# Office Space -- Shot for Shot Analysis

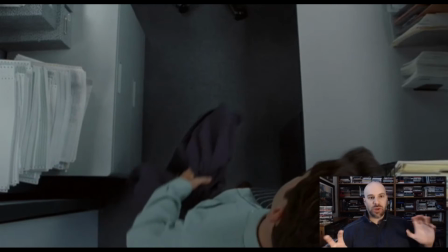[4:09]
His cubicle's right there. And then this next shot. Oh my goodness. So we just cut from that really tight long shot to now a bird's eye view. We're looking down on him, and this is going to feel extra cramped as he goes into his cubicle space.
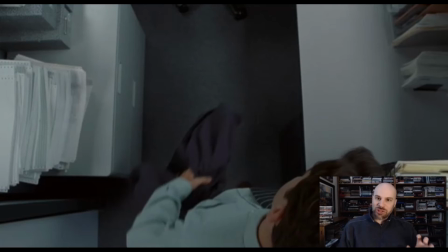[4:24]
Now, you probably know this, that a filmmaker can make a small space look really large and a large space look really small. How do you make a cubicle look really, really small, even smaller than it normally is?
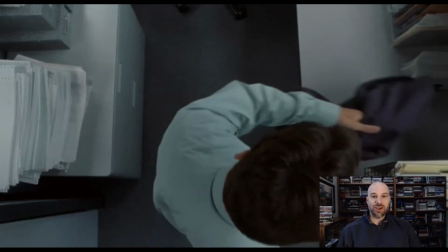[4:35]
This bird's eye view shot is exactly how you do that. Watch this. The character will go forward, he'll sit down, and the camera will move over.
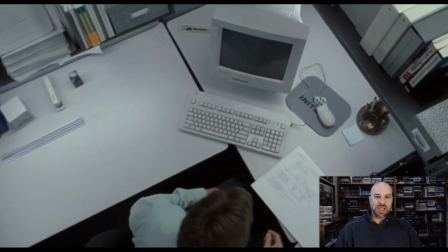[4:44]
See this? Little pan here as he goes and sits down, and a wonderful final resting position of this shot.
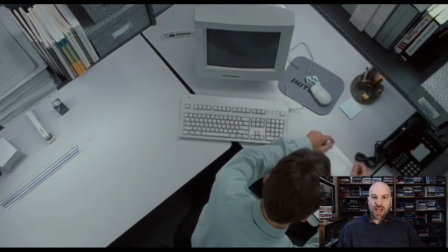[4:51]
In fact, I love the composition of this shot. Why? Because one, three-dimensionally, we're way above him, bird's eye view. We feel ominous, Bird's eye view can mean terrifying, disorienting. It's a very unnatural position because it feels like we're going to fall down because we never looked straight down.
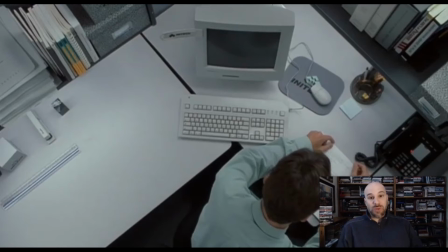[5:07]
And when we do, we might feel like we're afraid of heights. Second, look at how cramped this character is here with this space right here, the triangular space, just crushing him. Now, two-dimensionally, just think about this as the top and this is the bottom.
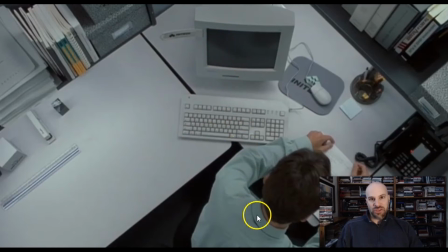[5:23]
Everything's sort of falling down on top of this character, especially the computer and the desk. That adds to the crushing feel of this cubicle space.
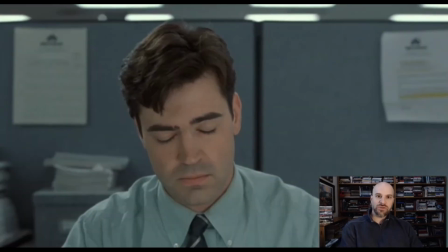[5:32]
So let's go forward here, and we're going to get a shot cut to his face, and he's feeling that his work day is repetitive. What he's doing is he's hearing his coworker in the other cubicle say the same thing over and over. He's doing the same thing over and over, and thus the office, it feels repetitive to be here.
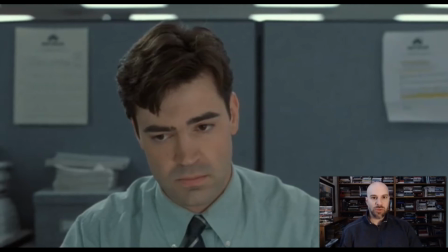[5:49]
It feels very dull. Watch this. The camera is going to move over to show you what he's hearing.
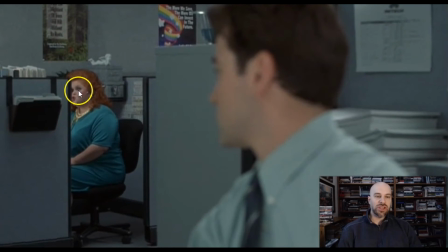[5:54]
Pan over, and he turns, and the focus changes to this coworker over here, and this continues the cramped feel. Right here, she's very tightly spaced right here, although you're supposed to see her because the light's on her, the pops of color, her hair, and this poster over here.
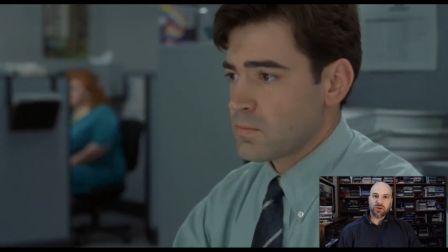[6:11]
Now, what's going to happen? We change the focus, and then we're going to cut to what?
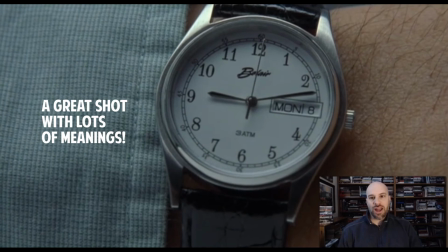[6:17]
The timepiece, the watch, and a close shot of the watch. Now, what does this mean? Probably you knew this already, but think about this in terms of the movie. It goes by so quickly, this shot only lasts 2 seconds, that your brain unconsciously registers all the meanings and associations with this wonderful shot.
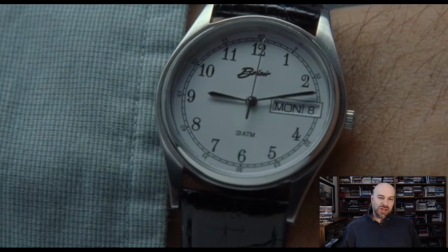[6:34]
When you go into your office, and I think that's what this movie is doing, trying to get you to feel like what it's like to go to work in a dull place. How many times do you look at the clock a day? You ever been bored in a schoolroom or in an office and looked at the clock a lot? Exactly what's going on here. And you look at the watch, it says Monday, it says 9:12.
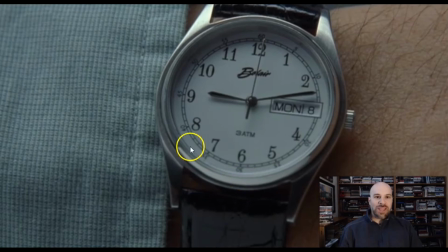[6:54]
This character is bored after being here 12 minutes on Monday. What's great about this shot as well is you get, his skin color over here, so the human aspect of him, but then this shirt color over here, sort of he's half human. He's managed by the clock, which dominates this whole frame.
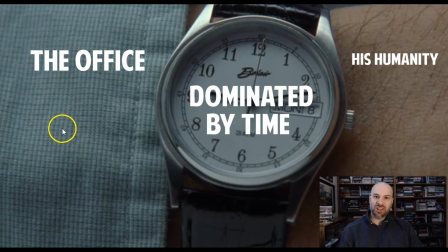[7:10]
And then this side is the office color. So he's being swallowed up by the office. He's being dominated by both the office, the dullness of it, and by the watch. I'm saying that these elements of the frame sort of swallow up the skin and the hair over here, taking away his humanity.
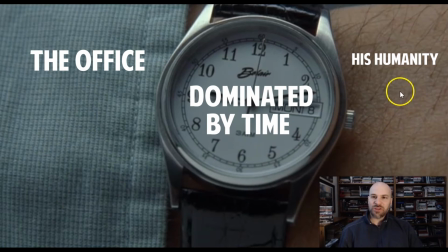[7:26]
Once again, if you look at this space over here, the human part of him, it's cramped. It's being pushed over and in a tight space by all of these office-like elements over here.
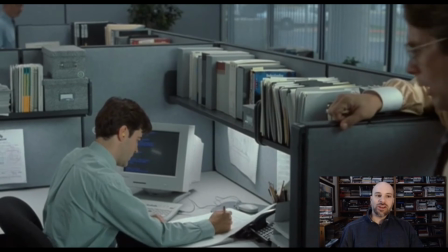[7:39]
So we cut back to the character, and now we get his boss.
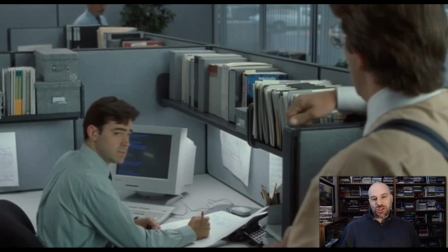[7:42]
I always like to pause and ask students, what's the relationship between the boss on the right and the worker on the left? If you've never seen this movie, this is a really interesting question because I think you can tell already what their relationship is 1 second into seeing them together in the same frame.
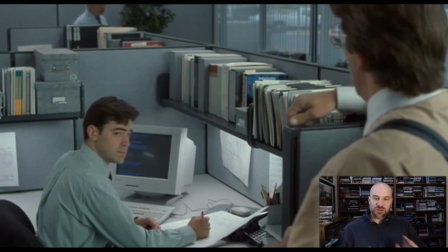[8:01]
Go ahead and make a guess. What do you think? Which elements in this frame tell us the relationship between these two characters? Well, something very obvious, I think, is their positioning. This character is over here on the right. He's out of focus. This is an over-the-shoulder shot, over his shoulder, looking down at Peter, the worker, right here.
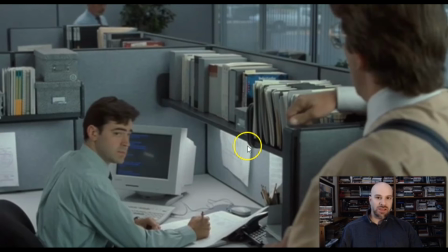[8:19]
I might call this a high-angle shot, slightly high angle. We're at basically the level of his shoulder looking down at Peter, and look how small Peter is. In terms of his vertical level in the frame, he's right here, and the boss is right here, taking up this whole side of the frame.
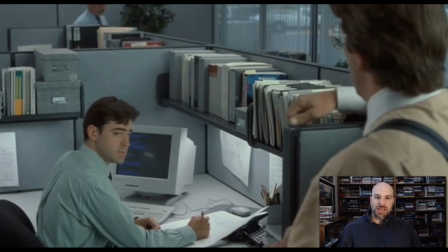[8:34]
All of these elements mean that the boss is far more dominant and making this worker here feel really small. And obviously Peter, that's the name of the character, is tightly, framed here and placed in this small cubicle. He's being boxed in by not just these elements, but by his boss. Second is the clothing.
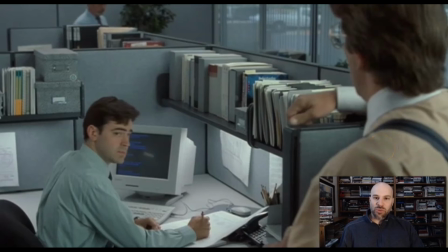[8:53]
Who wears a white collar with a colored shirt? I don't know about other places in the world, but in America, at least in the 1990s, I think this is still true today, upper class managers, Wall Street bankers, those sorts of people wear these kinds of shirts.
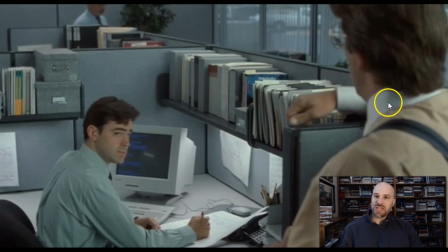[9:08]
Plus you've got suspenders on this guy, so both the suspenders and this shirt make him different than the ordinary worker here. Let's listen to this and hear their relationship and hear how this boss talks. We just made a guess as to their relationship.
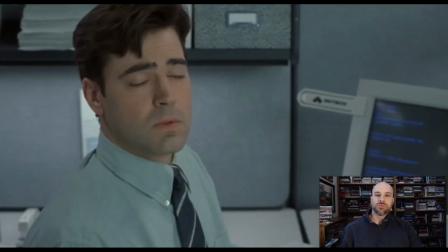[9:21]
Let's see if we're right.
What's happening? We have sort of a problem here.
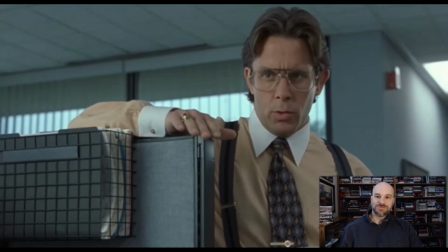[9:28] Yeah, you apparently didn't put one of the new cover sheets on your TPS reports.
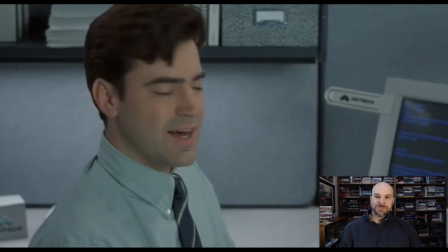[9:33] Oh, yeah. I'm sorry about that. I forgot. Yeah.
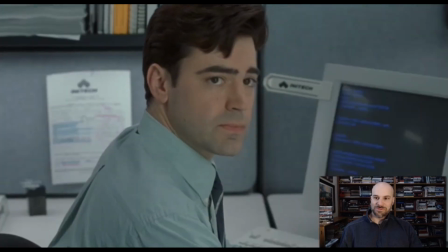[9:38] You see, we're putting the cover sheets on all TPS reports now before they go out.
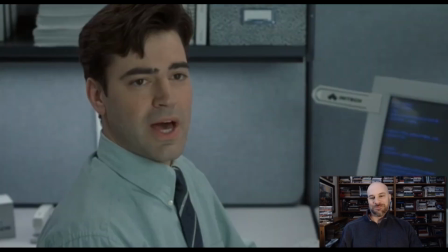[9:43] Did you see the memo about this? Yeah. Yeah, I have the memo right here.
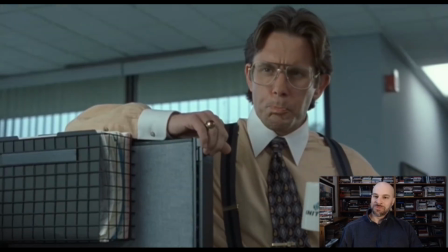[9:49] I just, forgot. But, it's not shipping out till tomorrow, so there's no problem. Yeah. If you could just go ahead and make sure you do that from now on, that would be great.
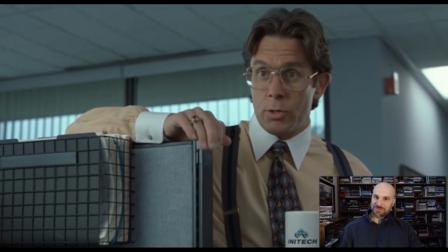[10:01] And I'll go ahead and make sure you get another copy of that memo. Okay?
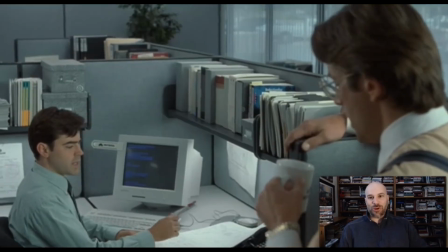[10:05]
Now this whole conversation ends with this shot here going back to the master shot, the over-the-shoulder shot, where we see the boss again on the right and Peter on the left. Most of this conversation was blocked with the boss in one shot and then cut to the worker in the other shot, and you don't see them together in the same frame. Was our guess right about the boss? Yeah, I think it was.
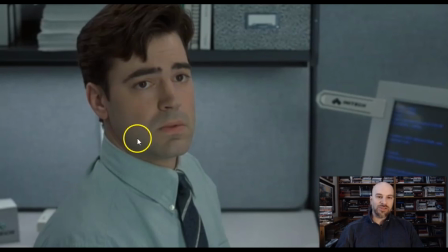[10:25]
Let's go back here and look at, here's the worker, and look at his face, obviously distressed at seeing his boss so early in the morning.
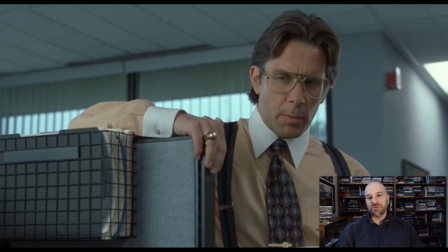[10:32]
And here's the boss, and now we see him from the front. We see him look pretty smug. He's got cufflinks and this ring very prominently featured. Maybe the glasses offset him a little, but the whole clothing choice makes him feel smug and arrogant and maybe a little smarmy and stupid when compared to this worker.
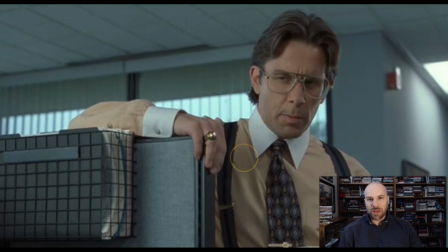[10:51]
I feel like this is a low-angle shot. We're looking up at him, making him look a little bit more powerful. And of course, then with this arm here, he's dominating the situation versus the other shot of the worker feeling lowly and pathetic. This right here. So we cut back and forth between the two of them as they talk,
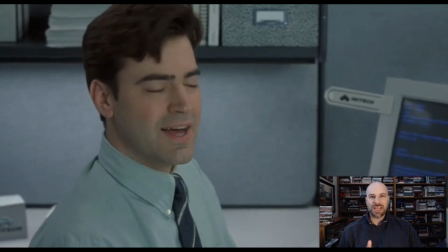[11:09]
but you don't even have to hear what they say in order to sort of get the tenor of this conversation.
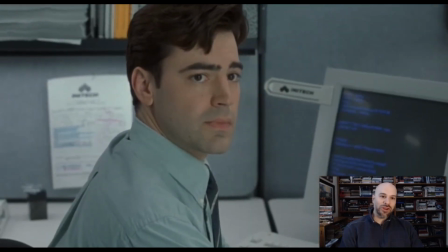[11:14]
The worker here being annoyed with his boss. Look, the worker has his back turned to the boss, the shoulders turned. He's basically 90 degrees away from us, and he's working really hard to turn his face towards the boss. He doesn't want to be near the boss, obviously. He doesn't like his boss. So anyway, we have this boss here.
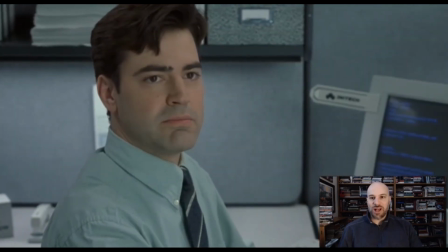[11:32]
Now, if we go forward, it's just slightly, we'll see the boss not only exhibit sort of the smarminess as he talks, but there,
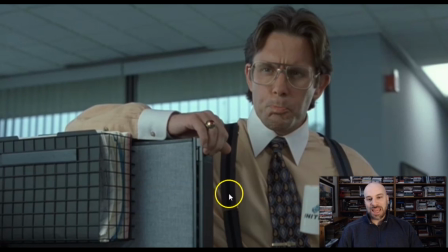[11:39]
the coffee mug right behind me, he's a company man. He's holding up the company mug. He's a man of the company. He represents the company. The worker obviously doesn't want to like this company or want to be in it. The boss represents the company and the oppression of working at this place called Initech.
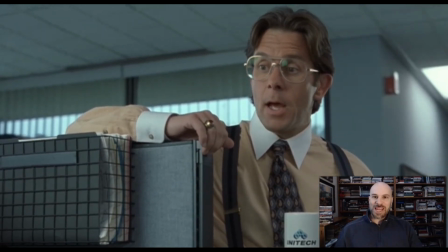[11:57]
Well, there's so many other elements going on here. If you see anything and that I didn't talk about, please write me a comment.
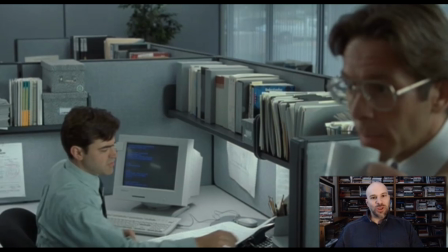[12:04]
I really love this whole movie. Although this movie is sort of low budget, I think it's really well done by the director Mike Judge. So I think if you watch this movie, you'll see a lot of little details like these that I've pointed out, which add up to greater meaning and things you didn't notice the first or second time you watch this movie.
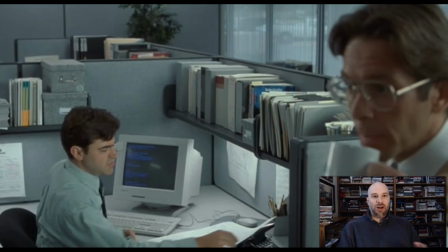[12:21]
You'll just see them if you start to notice all the little things we pointed out in this very scene. Thanks a lot for watching.